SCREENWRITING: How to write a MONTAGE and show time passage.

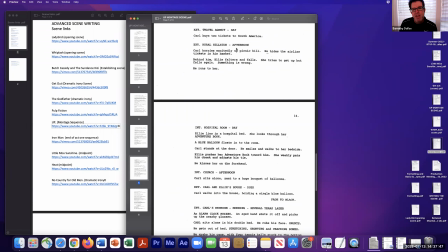1243s
Now we go back to this significant spot, the place that matters to them, the exterior rural hillside afternoon, right? This is where they first were young and in love and playing with clouds, where they decided to have a baby, right?
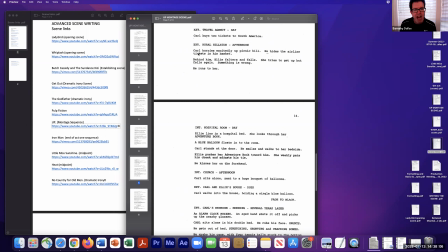1262s
Attempt to have a baby where it didn't work out, right? Now they're back, and he's going to take her up for the big news. He hurries excitedly up Picnic Hill, right? He hides the airline tickets in the basket. Behind him, right? Ellie falters and falls. She tries to get up, but falls again.
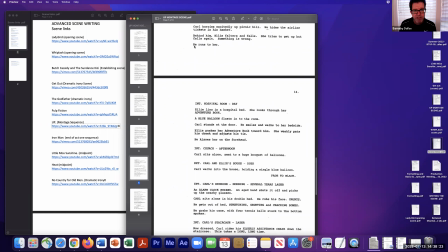1281s
Something is wrong. He runs to her, right? This is where the scene gets really sad, and we're going to realize that Carl's going to lose his soulmate, right?
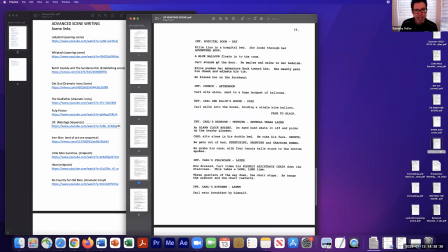1295s
Interior, hospital room, day. Ellie lies in a hospital bed. She looks through her adventure book, the significant object. And here we go. A blue balloon floats into the room, right? Carl stands at the door. We're saying, here's a space. He's at the door. He smiles, walks to her bedside.
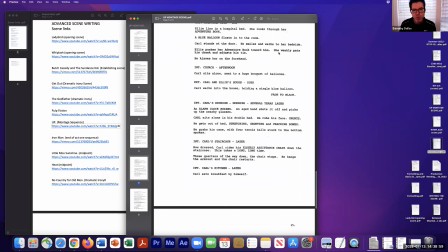1315s
Ellie pushes her adventure book towards him. She weakly pats his cheek and adjusts his tie. Look at how simple yet complex this is. We got the adventure book, right? She pats his cheek and adjusts his tie.
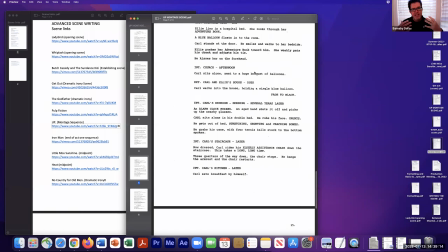1331s
The tie being the significant image, right? That shows us time passing, the repetition of their life, right? One thing that you want to pay attention to as you write, are there significant objects that you can point out and use, right?
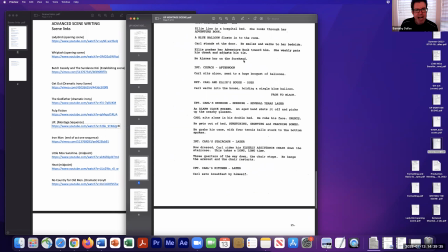1350s
To show relationships, to show significance. You know, the tie, the adventure book, the blue balloon is just masterful, right? He kisses her on the forehead, right? And we're not saying anything, we're just showing.
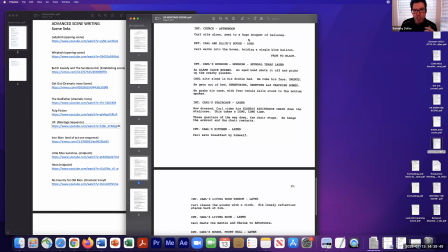1365s
Church afternoon, he sits alone next to a huge bouquet of balloons, right? Carl walks into the house holding a single blue balloon, fade to black. Sad, sad, sad, sad, yet poignant,
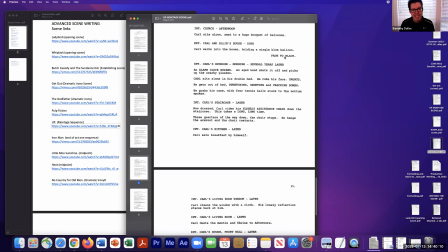1385s
and I would say almost works unto itself as a lesson as a short film, beginning, middle, and end, right? More importantly, though, it makes, you know, as we get here, the movie started here, Carl's
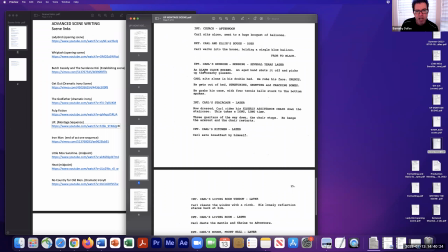1400s
bedroom morning several years later, and we're going to see Carl alone in a double bed. He's going to rub his face. He is not a happy guy, right? I'm not going to go through all of this here, but you can see he gets an image, or he gets something that's suggesting he goes to a retirement village, right?
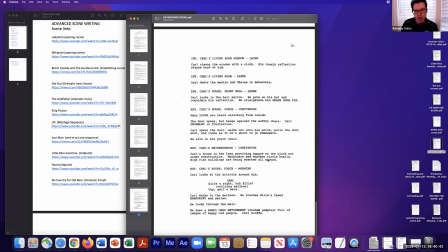1419s
His house is the lone surviving square on a block, not under construction, machinery and workers. He is in a neighborhood that doesn't exist anymore, right? He's in and then the story is really starting, but the story doesn't start here. If the story started here, he'd be a grumpy old man who we did not care about.
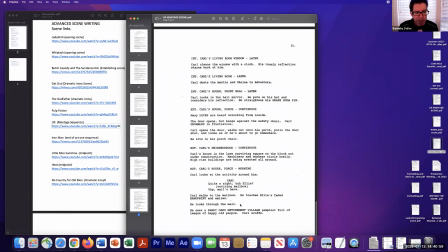1436s
He would be a grumpy old man who we did not care about. When we look at this scene here, we really care about him. And what I want you to do is I want you to keep this scene, right? I've sent all of you this scene, and all of you can get the screenplay.
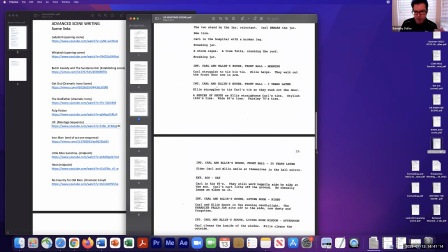1453s
It's a great screenplay to read.
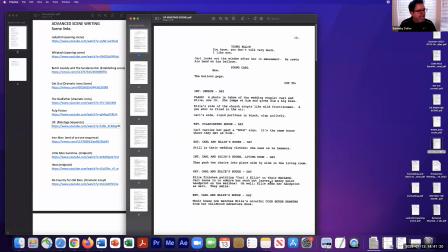1454s
This is a scene like when I'm teaching any class or any reference, how do I make time go by? How do I do a training montage? How do I do a developing a relationship? How do I show somebody, being frustrated with their job. How do I show somebody learning something, right?
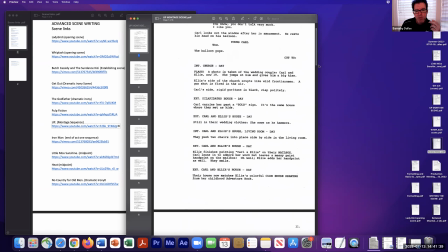1474s
This is the model. This is a lifetime. This is developing the love of your life and losing the love of your life, right? And done simply with slug lines, description, right?